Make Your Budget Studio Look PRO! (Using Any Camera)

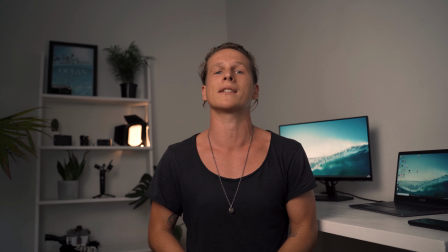In today's video, I'm going to show you guys how to turn a terrible-looking studio setup like this into something that looks more like this with just one budget light,
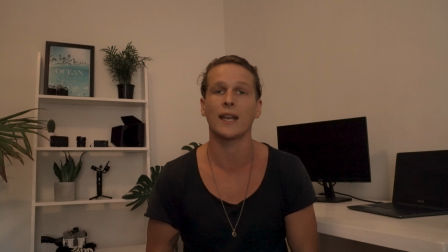a couple of inexpensive accessories, but mainly just a couple of tricks and tips. So let's head back to that terrible-looking video so I can show you guys how to get to this. With the setup that I'm going to show you guys today, it's one super budget light that's just over $100 and a couple other accessories that are really inexpensive. The first thing that we're going to change is actually our audio because arguably having bad audio is harder to watch than having bad quality in your video. If you guys think about like a podcast or something, you can completely listen to a podcast with no visuals but you can't really watch a movie without any sound and even worse than no sound is like really bad, horrible sound. So what we're going to be using for that is this little Rode Video Micro. we don't need this dead cat on that's for the wind but we're
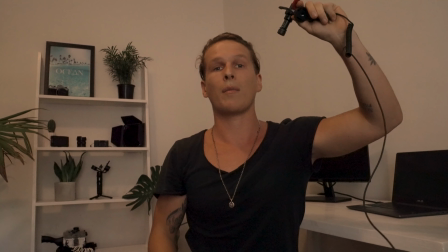gonna be using this and what I'm going to do is just I have a 3.5 millimeter extension that's just over here and I've got it up on a little boom pole just out of frame so that it's going to be as close to my mouth as possible that's just going to help us get better audio so I'm going to stick that up here and show you guys the difference now we have the rode video micro plugged in
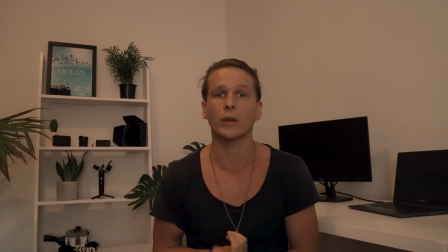and as I'm sure you guys can hear that sounds way better and almost makes this terrible looking video forgivable the next thing that we're going to change is the settings in our camera just to help make this look a little bit better the first thing that we're going to change is our aperture
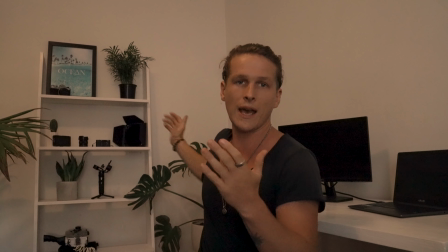right now we're shooting at quite a high aperture which is a common mistake for beginners especially if you leave your camera on auto
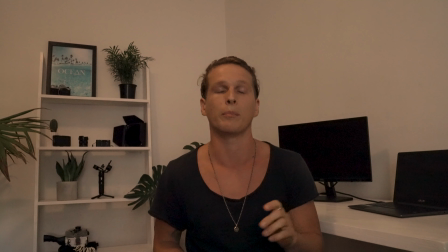it's often going to put your aperture way up which makes everything in focus and there's no depth in this shot really. So everything back there is in focus as well as I am in focus. The other thing that auto does is bump the ISO way up which makes this really muddy not flattering image.
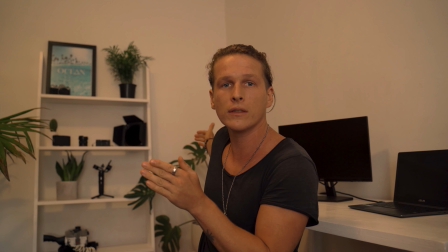It makes your image look soft and like grainy and bad. So we're going to sort those two things out quickly and that's already going to make a huge difference.
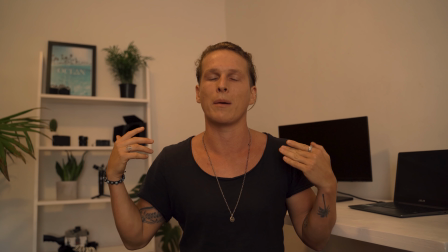Now our aperture is all the way down at f2.8 and that's creating some nice depth in this shot so that the background is
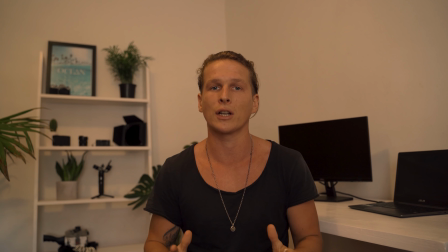a little bit out of focus and i'm in focus it just makes me stand out a little bit more and pop from that background we also turned our iso
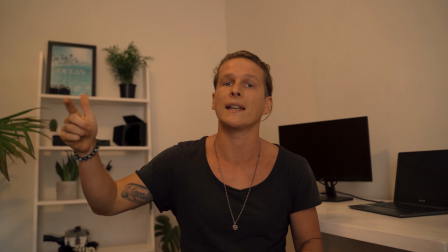all the way down so we're not going to have so much mud and grain in our image it's going to be much cleaner and a much better look the next thing we're going to have to sort out is our white balance although we are going to have to change this once our lighting is all on so let's talk a little bit about lighting and then we're going to come back to our white balance lighting is super important and something that people are often a little bit scared of or maybe are hesitant to try and learn a little bit more about lighting but it's not as hard as you think to set up a nice basic look and I'm going to show you guys exactly how I do that right now the light that I'm going to be using is a Godox
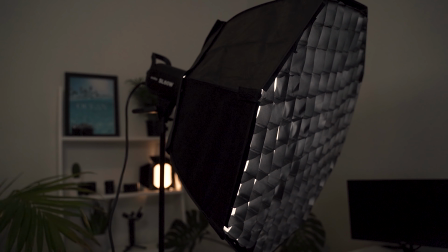SL 60W it's like a hundred and twenty dollars somewhere around that really inexpensive and really cheap as well as this Godox soft box to help me achieve that really soft nice look and then I have it on some generic stand that was probably ten dollars or something like that you guys can also use something that is like completely free like using a bedside light or some other form of light like that it is advised if you can get something like this it's going to be much easier and it's going to end up looking a lot better but
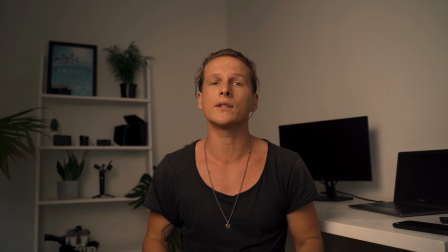i want to talk to you guys about a few things about light that are going to help with your image the most more than actually having
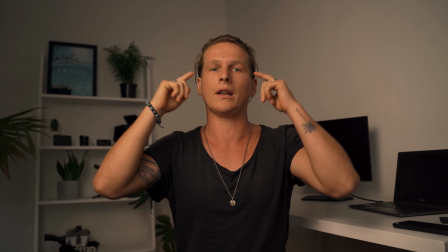this specific light we now have our godox light on and already this is looking way better the other thing that I've done is
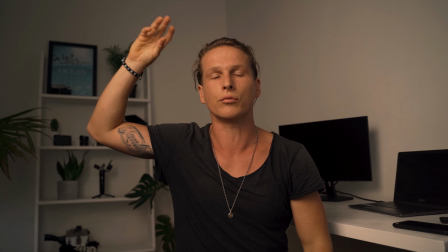turned off the actual room light because these lights are really bad for the light that hits your face.
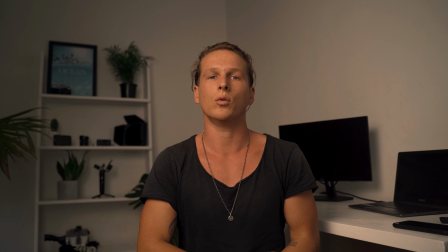If you look at it, you get like raccoon eyes from all the light coming straight down onto your face and it's also a really harsh light.
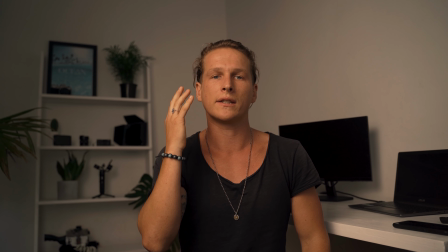The most important thing that you guys want to look for when you're trying to get light and try to light yourself
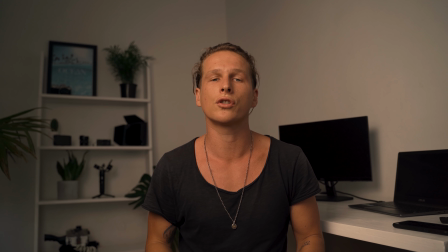is that you want soft light because if the shadows are too harsh,
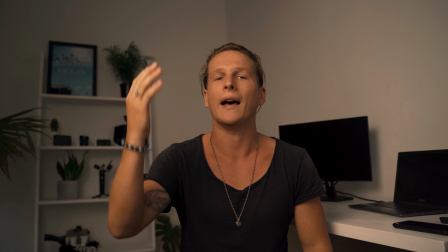it's really not flattering on your face the same way as if you're outside and you're in direct sunlight.